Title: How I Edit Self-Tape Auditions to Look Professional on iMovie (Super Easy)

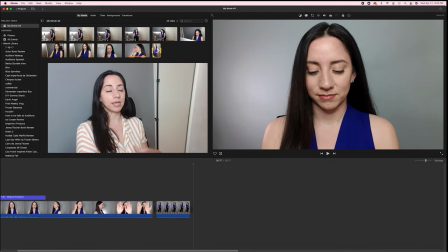[8:19]
And in the description of this audition, they did say that first they wanted a little bit more of a wide angle shot, me working on my computer, then a tighter shot, working on my computer, satisfied at what I'm doing. And then the last one is as if I was on a Zoom call. The last clip that they want to see is as if I was on a Zoom call talking to a coworker.
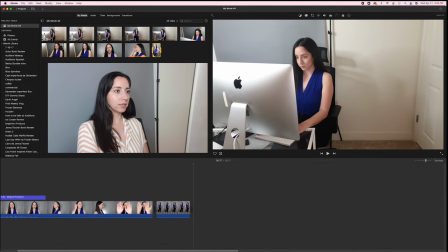[8:40]
So I know that my next one is this. I'm trying to remember which one is the one that I like the lighting for the best.
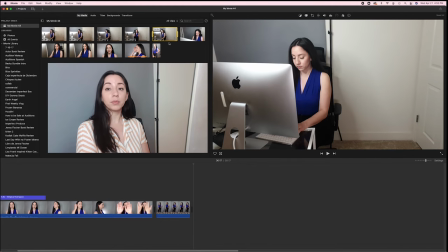[8:51]
Yeah, I believe it was this one. So, oh yeah, and you can preview your clips by just hovering over them like this. And you can play them too if you just keep your mouse on it and go and click on the space bar. Then you can take a look. But I know this is the one I wanted, so I'm gonna select a few clips.
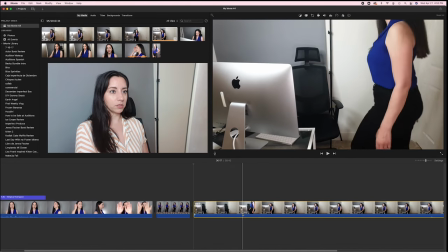[9:09]
They did wanna see me walking in, so I'm gonna start it right there.
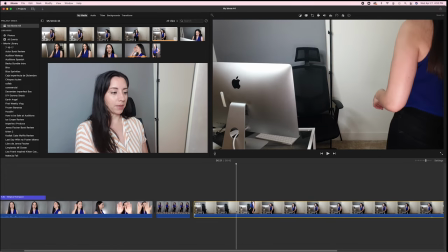[9:15]
Command B.
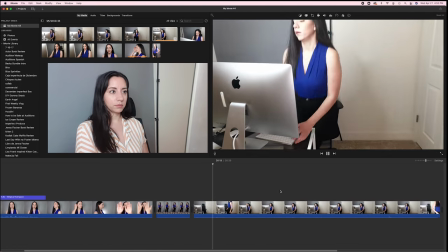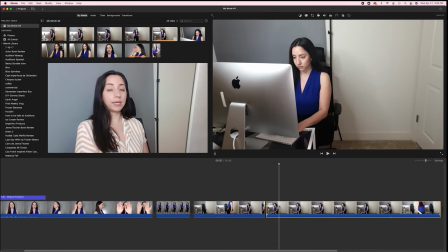[9:23]
Okay, I think that's long enough. Command B again to clip it, and then I'm just gonna click on that one and press delete to delete it.
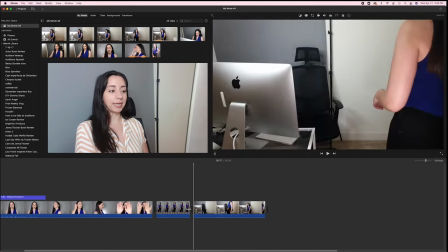[9:32]
Now that I have my first clip, I want to put a transition right here between my slate and my actual audition, just for it to look more professional.
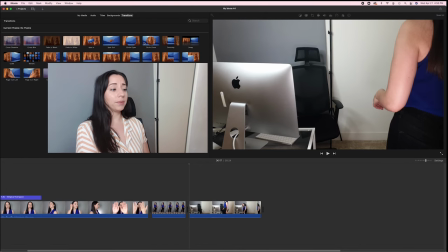[9:40]
So I'm gonna go to transitions, and big shout out to Ranjeev from the Meisner Center, because I took a self-tape audition course with him, and one of the things he said was, you know, you don't want to just end things abruptly, or you want to put transitions and just make it nice.
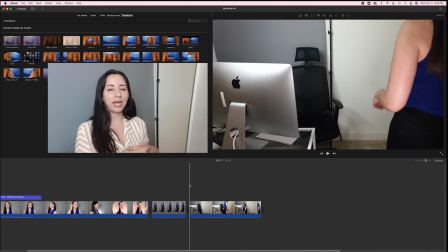[9:58]
And I don't know why, but in the past I thought, oh, it's just a self-tape, like they don't really care about how professional it looks, but it does really look so much nicer, so why not do it? So big shout out to him for him to, like, you know, showing me like, hey, like this obvious thing, of course you want it to send it looking good.
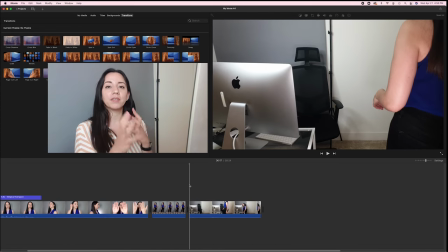[10:14]
So he's like, put transitions and just don't make it so abrupt, and leave a little bit of time so that the video doesn't just like all of a sudden end, you know, so they can enjoy watching the audition more. So I'm gonna put a transition right here. Let's see, what do we want? Cross blur. I like cross blur.
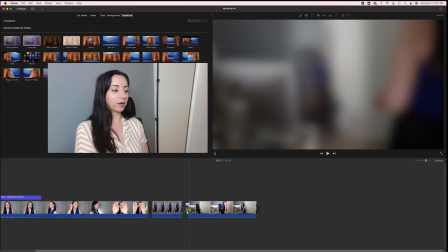[10:32]
I'm gonna put it, so I'm gonna just click it and then drag it over here. And then now you have a half second transition.
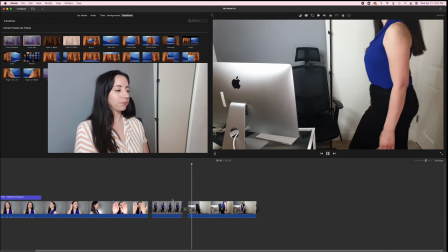[10:39]
I don't know if I like that one for this actually. I want something maybe a little bit more chill.
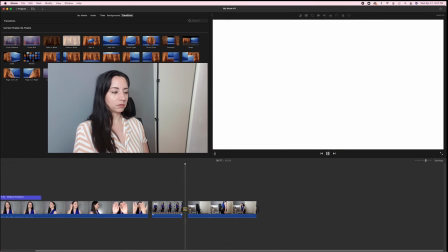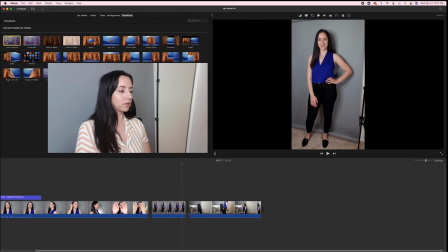[10:53]
How about cross dissolve?
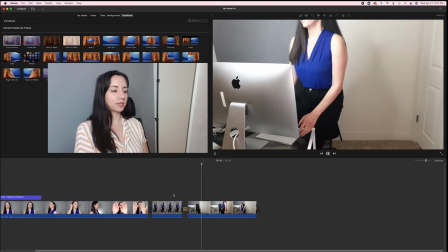[10:59]
Yes, okay, I like it. So I use cross dissolve for that one.
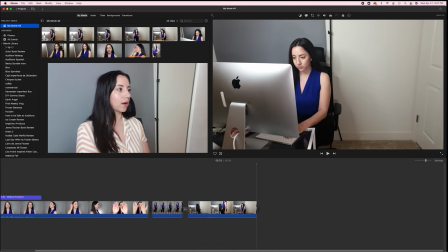[11:02]
And then again, I'm gonna go back to my media, and now I'm gonna do a tighter shot of me working.
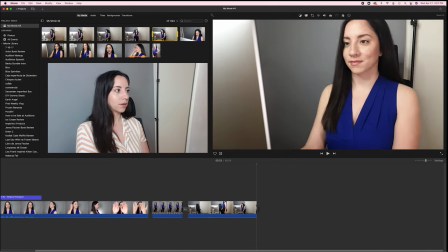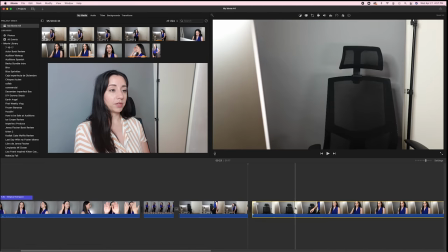[11:14]
Let's do the second one. And then for this one, I already am working on something. So I'm actually gonna see where my eyes were and then start the next one where my eyes were, just so it makes a little bit more sense, like story-wise.
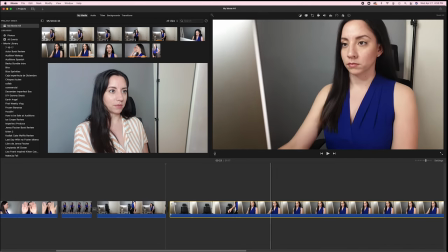[11:29]
Okay, my eyes are looking down, so I'm gonna start with this one, my eyes looking down a little bit. I think that's a little bit lower than, not completely down, but lower.
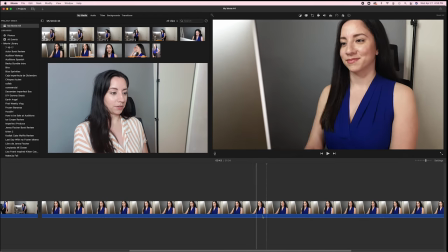[11:45]
Okay, I like that. I don't know if it's too long yet, but let's delete that.
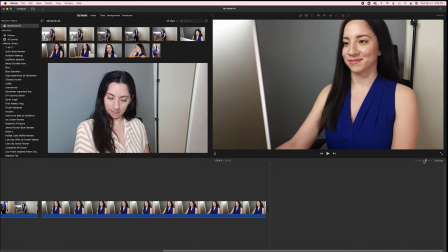[11:51]
Okay, it's only 43 seconds so far. Sorry, I keep trying to use the Premiere Pro shortcuts. That's why it's like, okay. And then the last thing is this line, and it's a line that I just improvised.
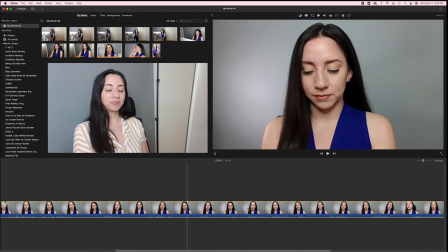[12:05]
And usually for me, the last few takes are the takes that I like the best.
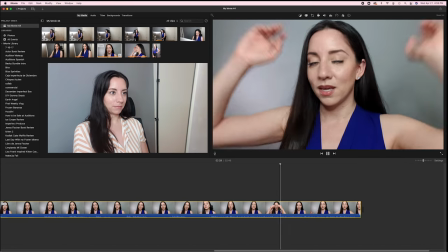[12:11]
So I'm just gonna look at the last takes really quick.
It just feels like my slate is going to hours, and it was just that I was debugging.
Okay, I like this one because it looks like I'm paying attention to somebody that's talking, and then I react to them.
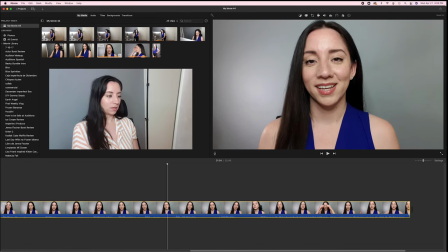[12:25]
So let's delete that.